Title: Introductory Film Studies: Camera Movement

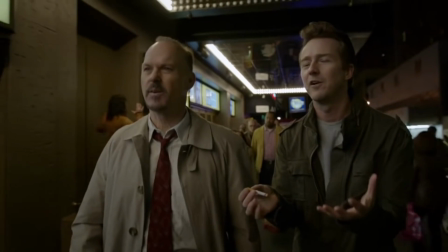The continuous take, for me,
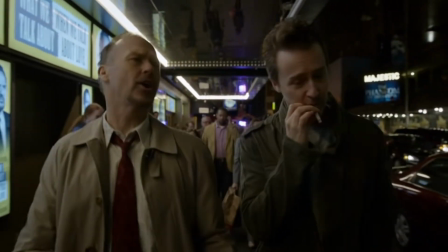creates a kind of frenetic energy and maybe reflects the pressure and restlessness that Riggin feels as he attempts to rekindle his former glory.
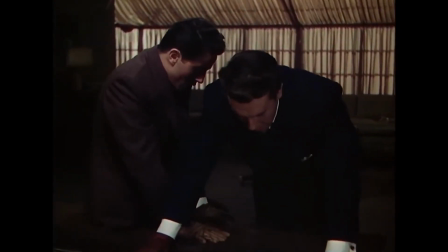Or take Alfred Hitchcock's Rope. The long takes certainly mimic the experience of watching a play, which makes sense since Rope is adapted from a stage play.
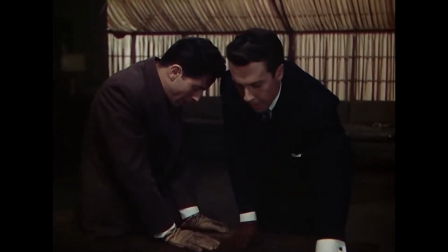But they also make the viewer feel complicit in the crime as they watch it unfold.
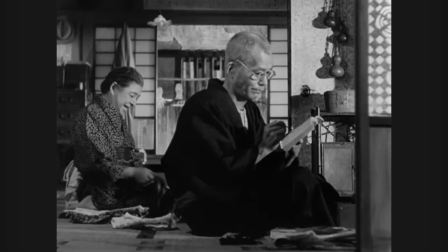It's also worth reflecting on the absence of movement, which has been used to great effect in various films.
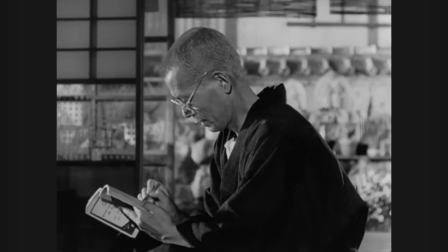Take Tokyo Story by Ozu. Why might he have opted to shoot the film almost entirely with static shots?
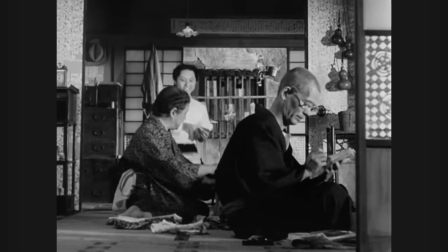Think about the kind of story he's telling. This is a film about an elderly couple that feels left behind by their children and the world as a whole.
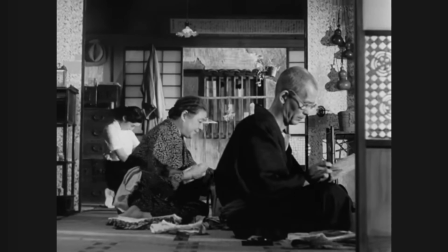Perhaps that is exactly what the static camera conveys, the sense of the world passing by while you're standing still,
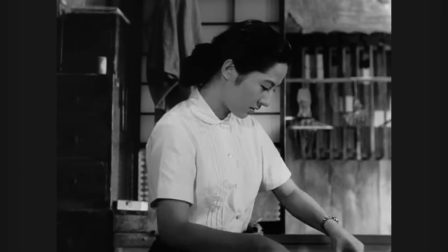feeling that constant change is inevitable, but all you can do is watch it happen.
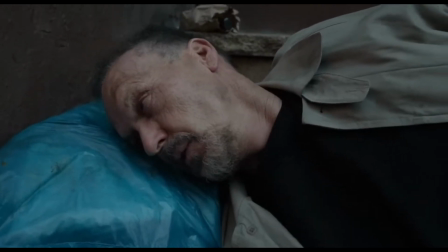This brings me to a point that I've emphasized in pretty much every video I've done about a technical element of film.
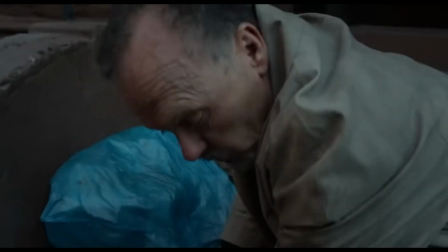In order to develop a full understanding of a movie, it's important to reflect on how the techniques of the medium are used in order to generate meaning.
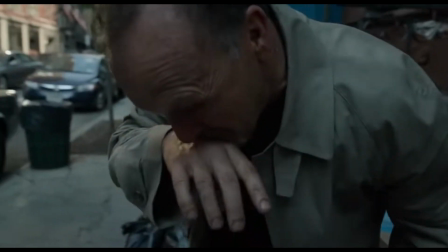Shot composition and editing and sound and camera movement and any other technical element should not be viewed as aesthetic window dressing for the film's plot.
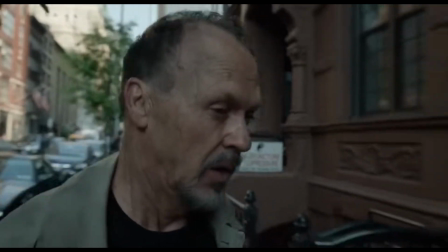They make up the language of cinema. So when you see a pan or crane or dolly or a long take or a near total absence of movement, ask yourself why.
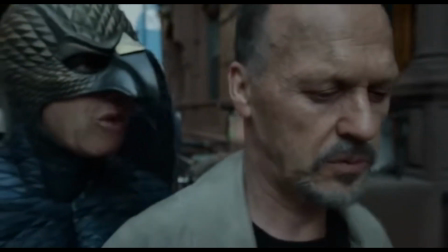What themes does this film address, and how does the filmmaker use camera movement to say something about those themes?
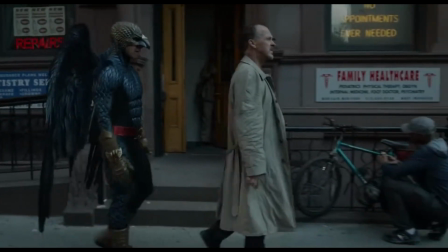Don't settle for one-size-fits-all interpretations. Zooming in on an object does not always mean the same thing, nor does the use of a shaky handheld camera.
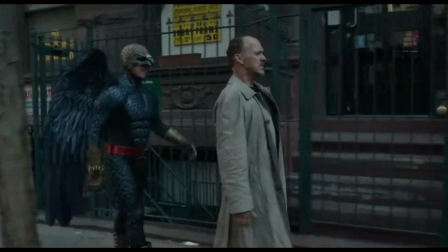Evaluate each technique and the synthesis of multiple techniques within the context of each film. Thanks for watching.